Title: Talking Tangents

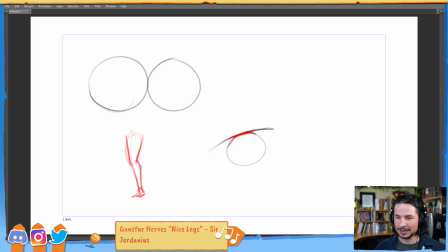And then you have the other leg right behind it with the knee up here. Like that. This is a form of tangenting, but with the body.
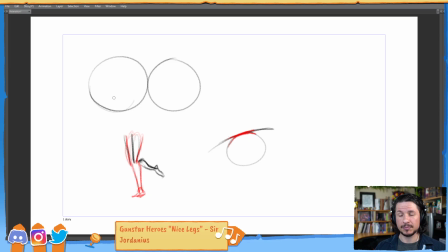You've got both legs lining up with each other and then separating. And as an audience, we don't know silhouette-wise which leg is which. This is also called mermaid syndrome, where the legs connect together and then separate out.
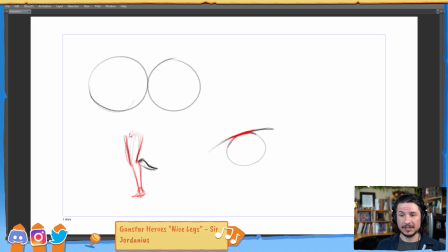It looks like a mermaid tail. It's not a clear indication. So what we do is we create that separation. With the silhouette, we would push the one leg out a little bit and then really push the feeling that we see
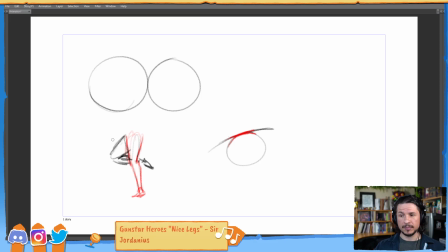that overlap between the two objects. With the lines, it's similar. You would want to either push the eyelid so it's up a little higher, so now we can clearly see both forms,
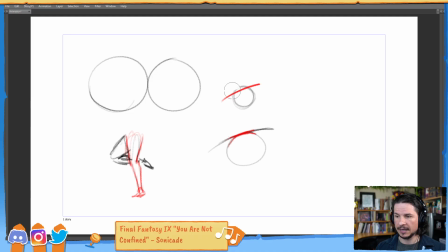or overlap it down enough that you very clearly see that there is a stop and then a change in direction. It gives the feeling of depth, versus this where they're just touching and we don't know which line to follow anymore.
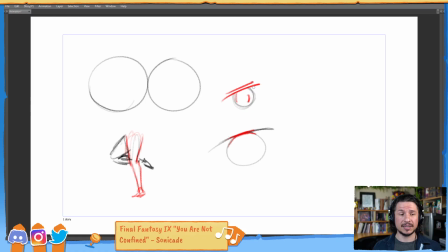So that's the basics of tangenting. Now there's a lot of other tangents in there as well. So for example, you have in comics you have screen tangents, which you kind of get in CG or like in animation if you're not careful,
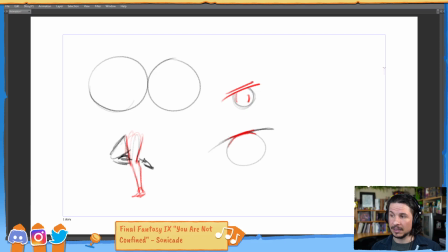which is when a line lines up with the edge of the screen perfectly. You have continual lines, where this you see a lot in CG actually. So you might have your background, let's say there's a wall right here.
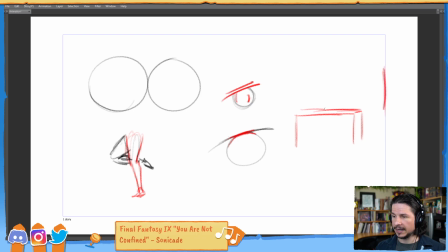So you get a wall right there, horrible little wall. And then your character, it might be pointing at something. Let's kind of move things out of the way. Maybe your character's standing in the foreground here,
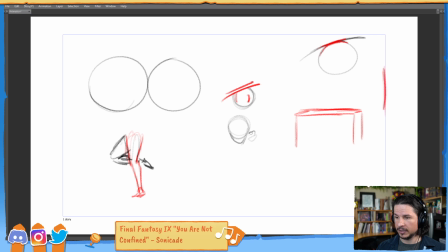and they are pointing, hey, what's that thing over there? And their finger accidentally lines up right with the wall.
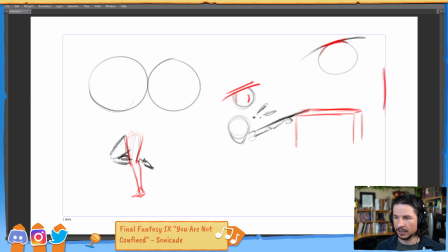So what this creates is this unified line that goes all the way through and makes it so that instead of looking at where the character is pointing, our eye follows this line, which is just the line of a background element that shouldn't be there.
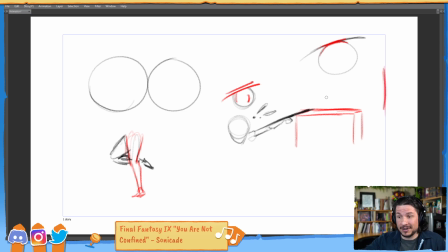Or like, that is just a background element, not part of the story. He's actually pointing at this thing over here. So that creates another type of tangent. It creates a flowing line that isn't supposed to exist. So tangents, and there's a lot of others off the top of my head.
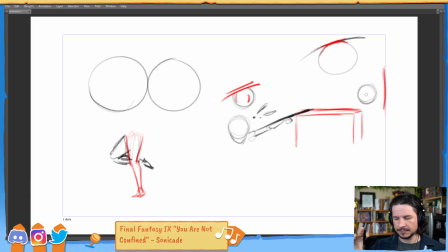I'm trying to remember exactly what they are, but it's the removal of tangents is the removal of visual confusion or visual illusions that can cause the audience to lose focus on what we want them to focus on.
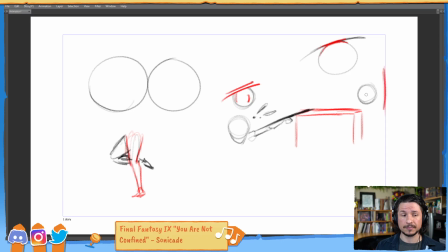That's really what it comes down to. And Blaze, hello. Now, with that said, there are ways that you can use tangents in a way to push the
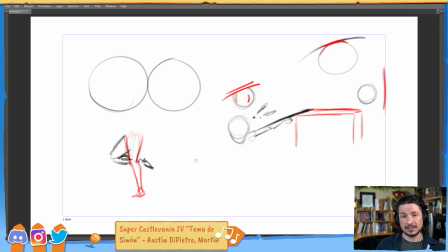visual design of a pose. So this is like, for example, what would be a good one?